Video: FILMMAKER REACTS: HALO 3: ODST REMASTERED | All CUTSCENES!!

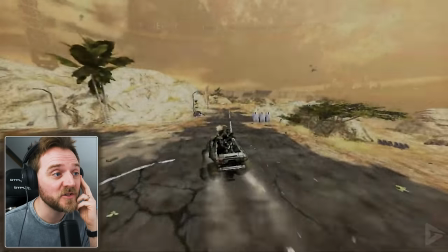I'm actually enjoying watching this gameplay Never thought I'd actually say it I think it's because it's in short doses
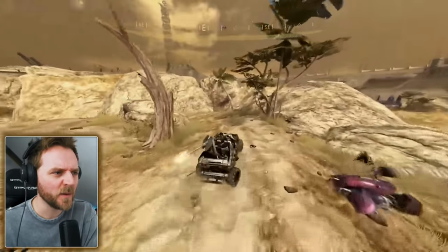I couldn't watch a whole game like this or whatever I want to play it myself That will
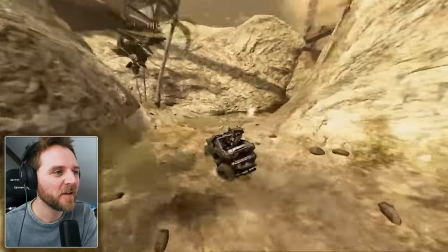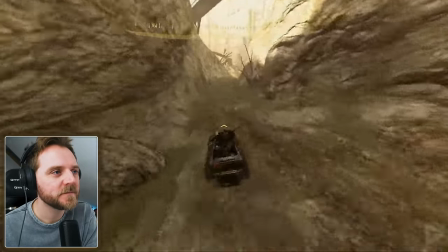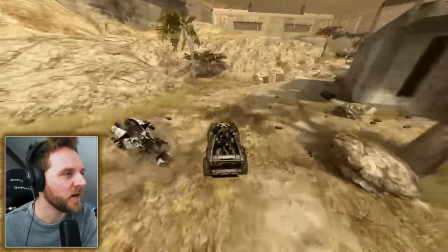Oh yeah, Brutechopper.
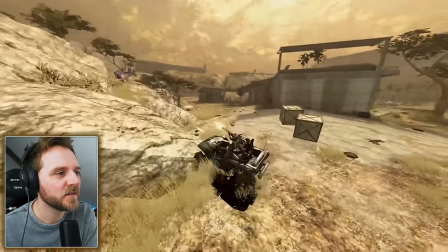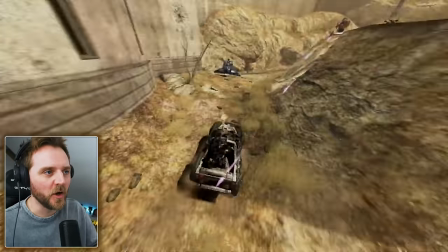Yeah, this to me is Halo. You know, massive space opera, big battles.
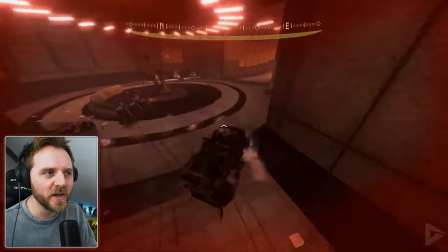At the moment, I kind of really enjoy the rookie stuff where it's more noir.
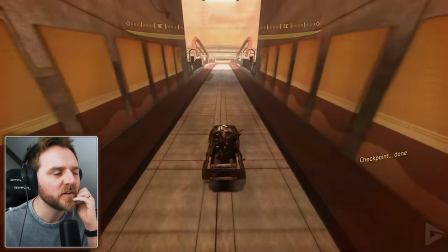Esk.
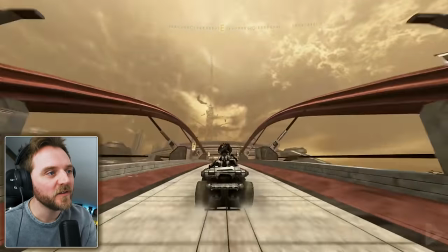God, that...
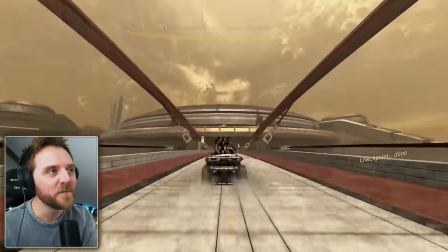Oh, that's well cool. That bit. That reminds me of... Oh, shit. Look at that go.
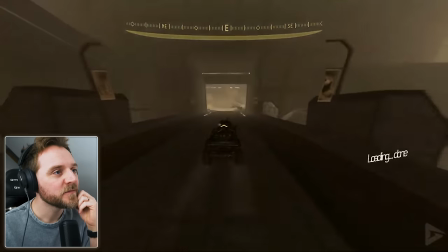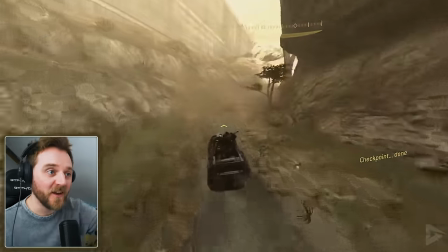That reminds me of the movie. Forward and Storm. When the fucking thing came down. And killed those people.
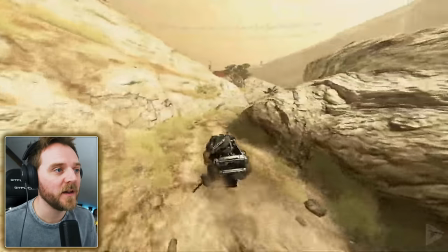That's on the channel, by the way, guys. If you want to see that.
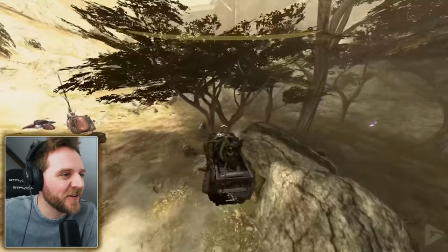Yeah, I'm really enjoying all this getting all back into Halo stuff. All the stuff that I missed. Great.
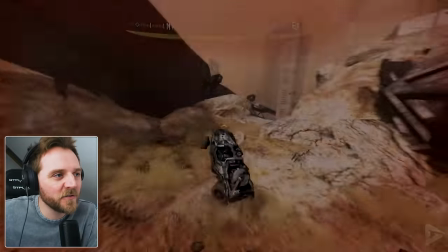Thank you, guys, for the recommendations.
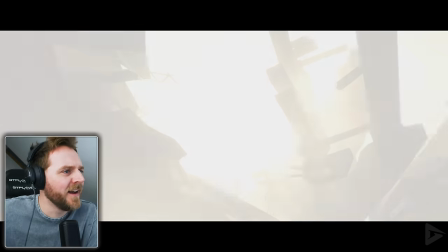Oh, mate, I was going to say, clearing shit with that.
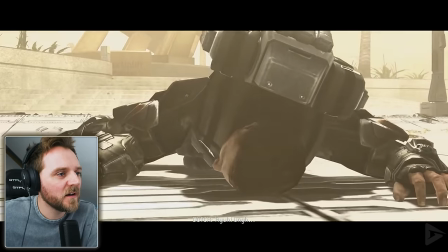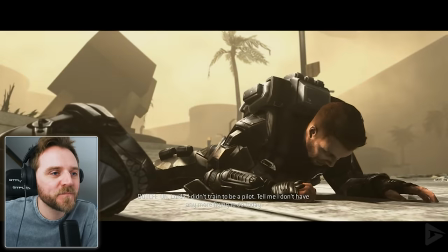That's a little bit unbelievable. But this is a game, isn't it?
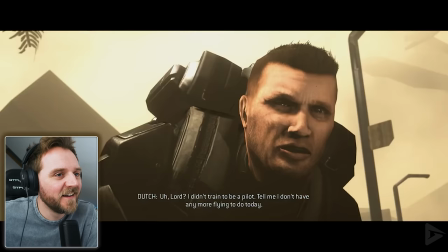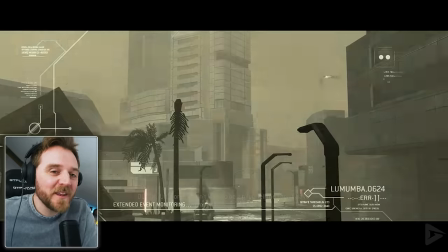Nice. See the way the camera's pointed up at him then? He's still looking really powerful.
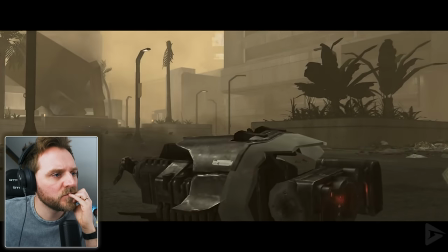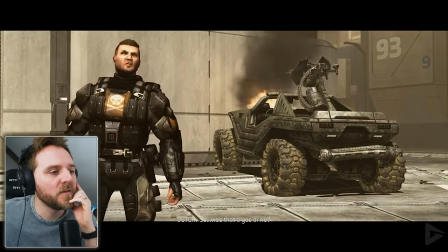I see.
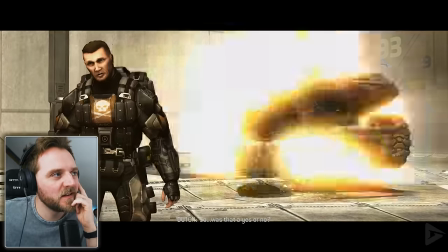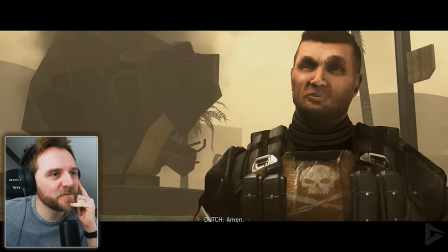okay so he's the um the funny one is it yeah he's so he's the comedy value to it isn't he
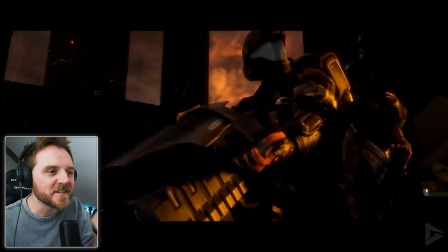it's interesting if you've all got their own characters like character arcs
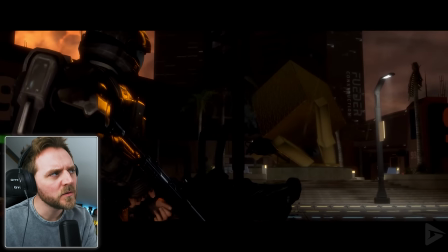yeah like the music the piano oh look at that look the lighting
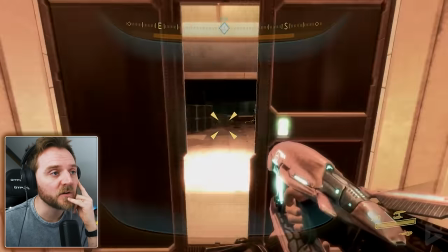this is visually gorgeous as in the cinematography really really nice
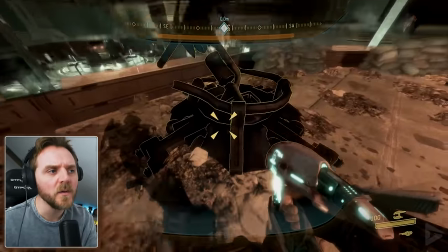like even the music as i've been talking about music like there's hardly any music now it's mainly ambience with like those electric
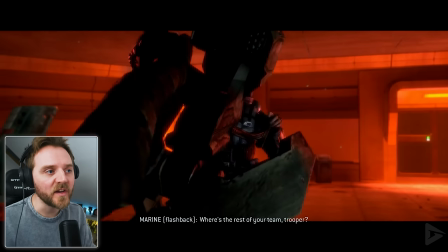tones or the soundscaping mickey
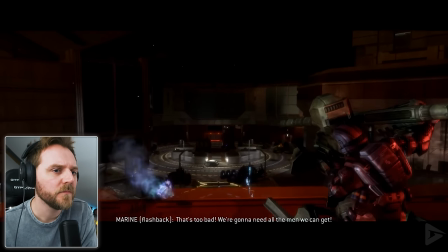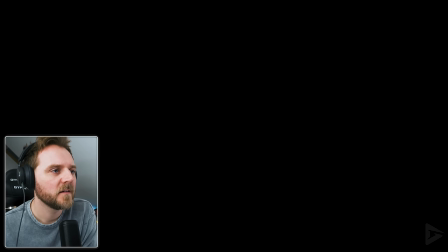90 minutes after drop
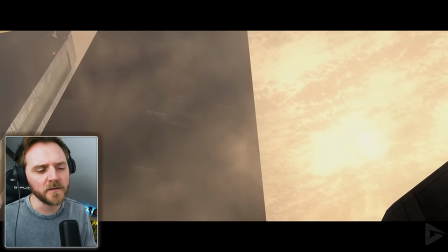so they've all they literally have been all oh other than the two of buck and the other guy i can't remember his name they're together now aren't they but everyone else he's really
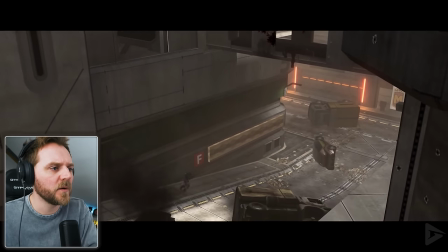been separated.
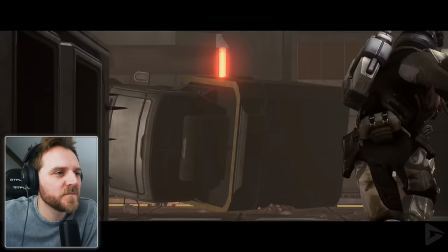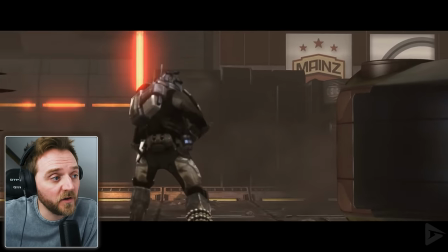Do you know what? I think what I've seen so far, this would be a really good little movie.
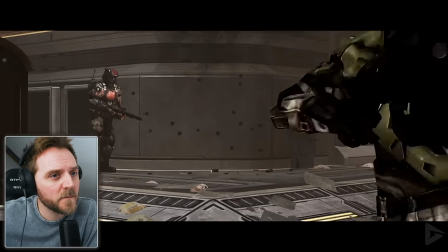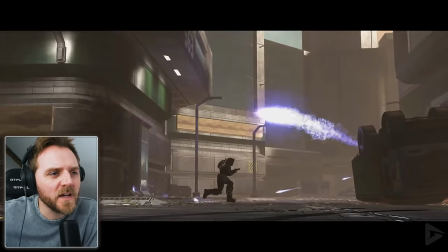Or maybe a web series, maybe? Each week, where you cover one of these guys.
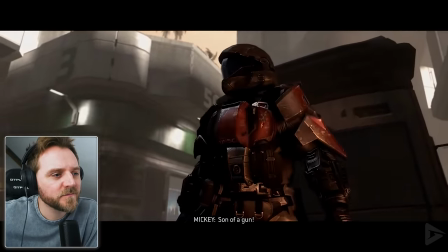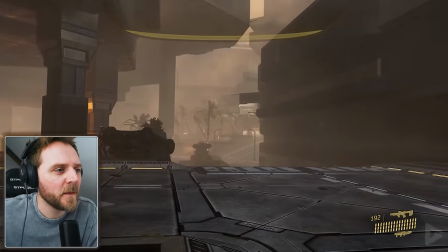That was a beautiful shot. See the way the camera was looking up at him? Still look powerful. Just to remind you, this character's not weak.
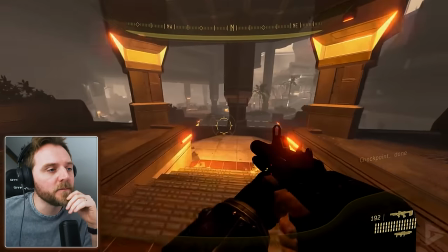Even though he's been thrown about over the place, the camera was pointed up at him. Gave him power status on screen.
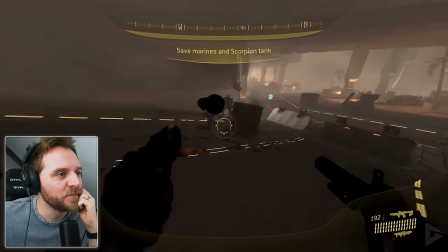Take that, you bastards. Boom. I think I might play this one.
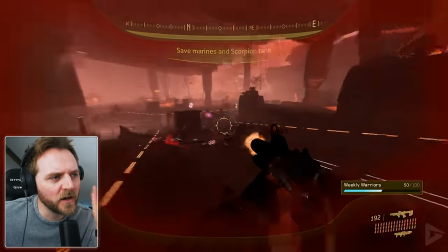Because I really like the...